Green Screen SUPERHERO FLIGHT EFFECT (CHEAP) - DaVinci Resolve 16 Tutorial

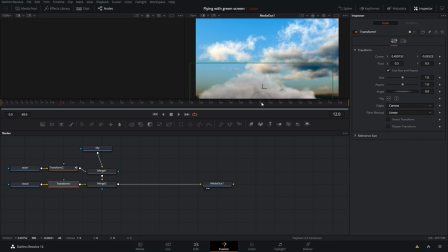perfect yeah we can move this cloud out of the way a little bit just kind of at the bottom we'll have some fun with that later so if we watch that back we can see that it looks pretty terrible kind of frame by frame we can even go into the edit page wait
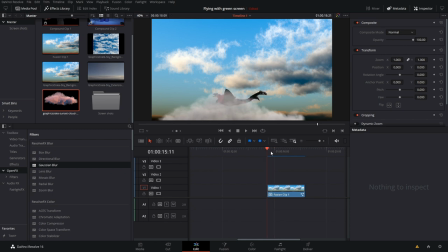for the cache to render and we can play it and yeah that looks pretty darn atrocious and you want to know why it's because there's no motion blur on them so i'm just going to shorten this up a little bit we're going to go back into fusion and get that fixed up what
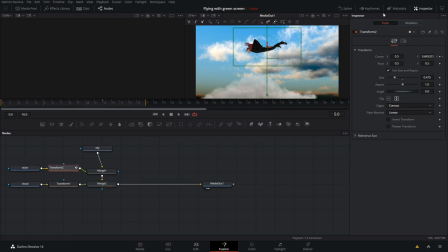we want is we want to go into our transform node for actor here we then want to go into our settings in our inspector and we want to apply motion blur right off the bat you can see it's kind of looking better i find in a situation like this the blurrier the better
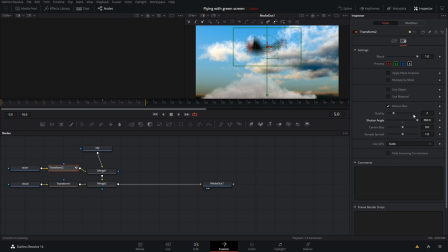because he's literally falling through the sky he should be pretty darn blurry because he's moving so darn fast so by default the quality is set to two and as we scroll through here it doesn't look great there's a really obvious doubling effect which just doesn't look like motion blur from a camera but
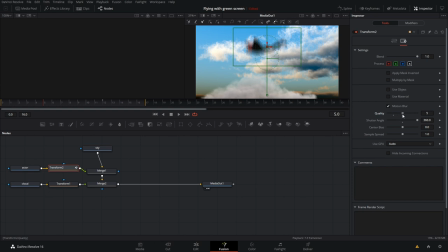as we increase it you notice the amount of doublings increases and around five or so it gets to a point where you really can't even tell maybe we can increase it a bit more but that actually is starting to look like pretty natural motion blur so now if we check that out we
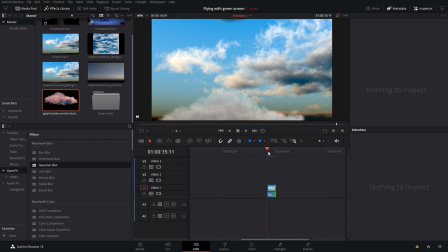get something that looks like this and that looks much better so it's getting us closer but we need to add some
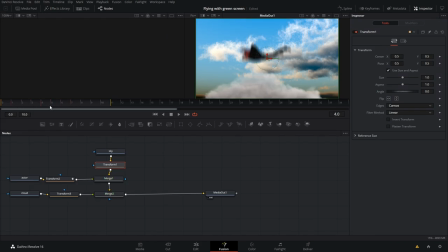finishing touches so we want to add some motion to the background because it seems fairly static right now like he's almost on a set or in front of a picture like he is so what we're going to do is we want to increase the size of our sky and we just want to start it off so that it's all the way up at the top here.
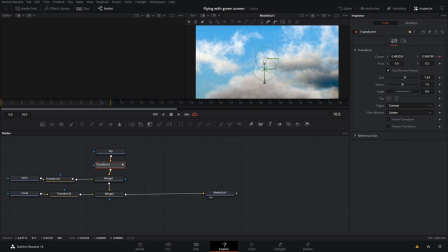We then want to enable our key frames, then go all the way to the end. And we want to drag this sucker up so that it looks like it's moving more or less. Okay, so now we get this nice movement throughout the shot. And we can enable our motion blur a little bit just to add a little extra blurriness to that sky.
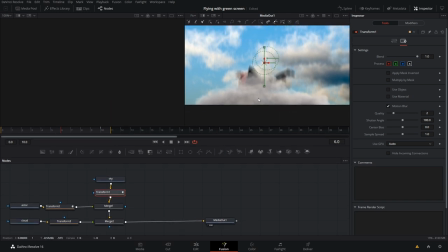And then we want this cloud to swallow them. So I'm just gonna make a little more space here so that we can kind of go into our cloud or in our transform node and we want this to swallow them so we want to kind of come up from the bottom and to eat them so we want to start all the way
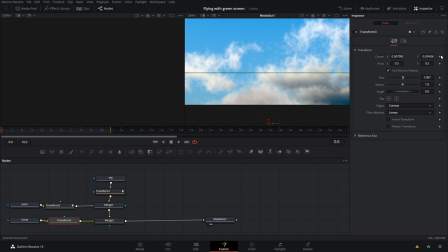at the bottom here maybe we can increase the size of our cloud a little bit enable our keyframes and then go all the way to the end
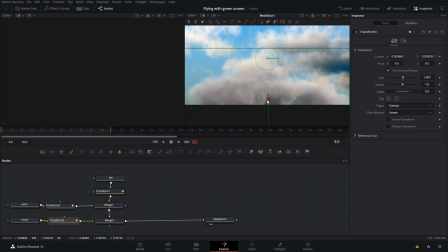and we want him to be kind of eaten by this cloud and if we check that out in the edit page you'll see what we get
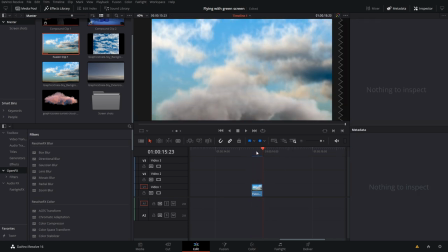like this perfect so it's super fast and he just kind of falls and gets eaten by a cloud like so and if we want
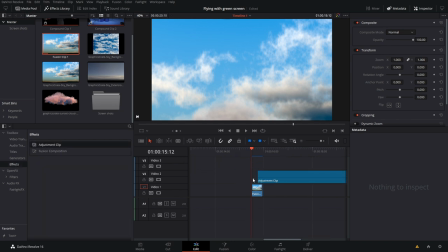we can go into our effects add an adjustment clip on top here go into our open effects go down and maybe make the camera move a little bit so
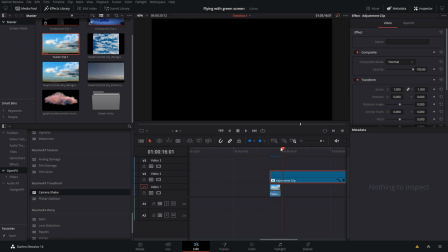we just want to add our camera shake on top of this sucker so we get kind of a cool camera shake effect for a super fast shot and you can see this effect
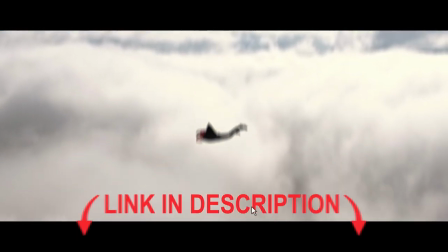in full display in my latest music video link in the description and just like that flying green screen on this case blue screen effects inside of DaVinci Resolve easy peasy let me know down the comments what you want me to cover in the future and I'll see you guys next time okay have yourself a good one bye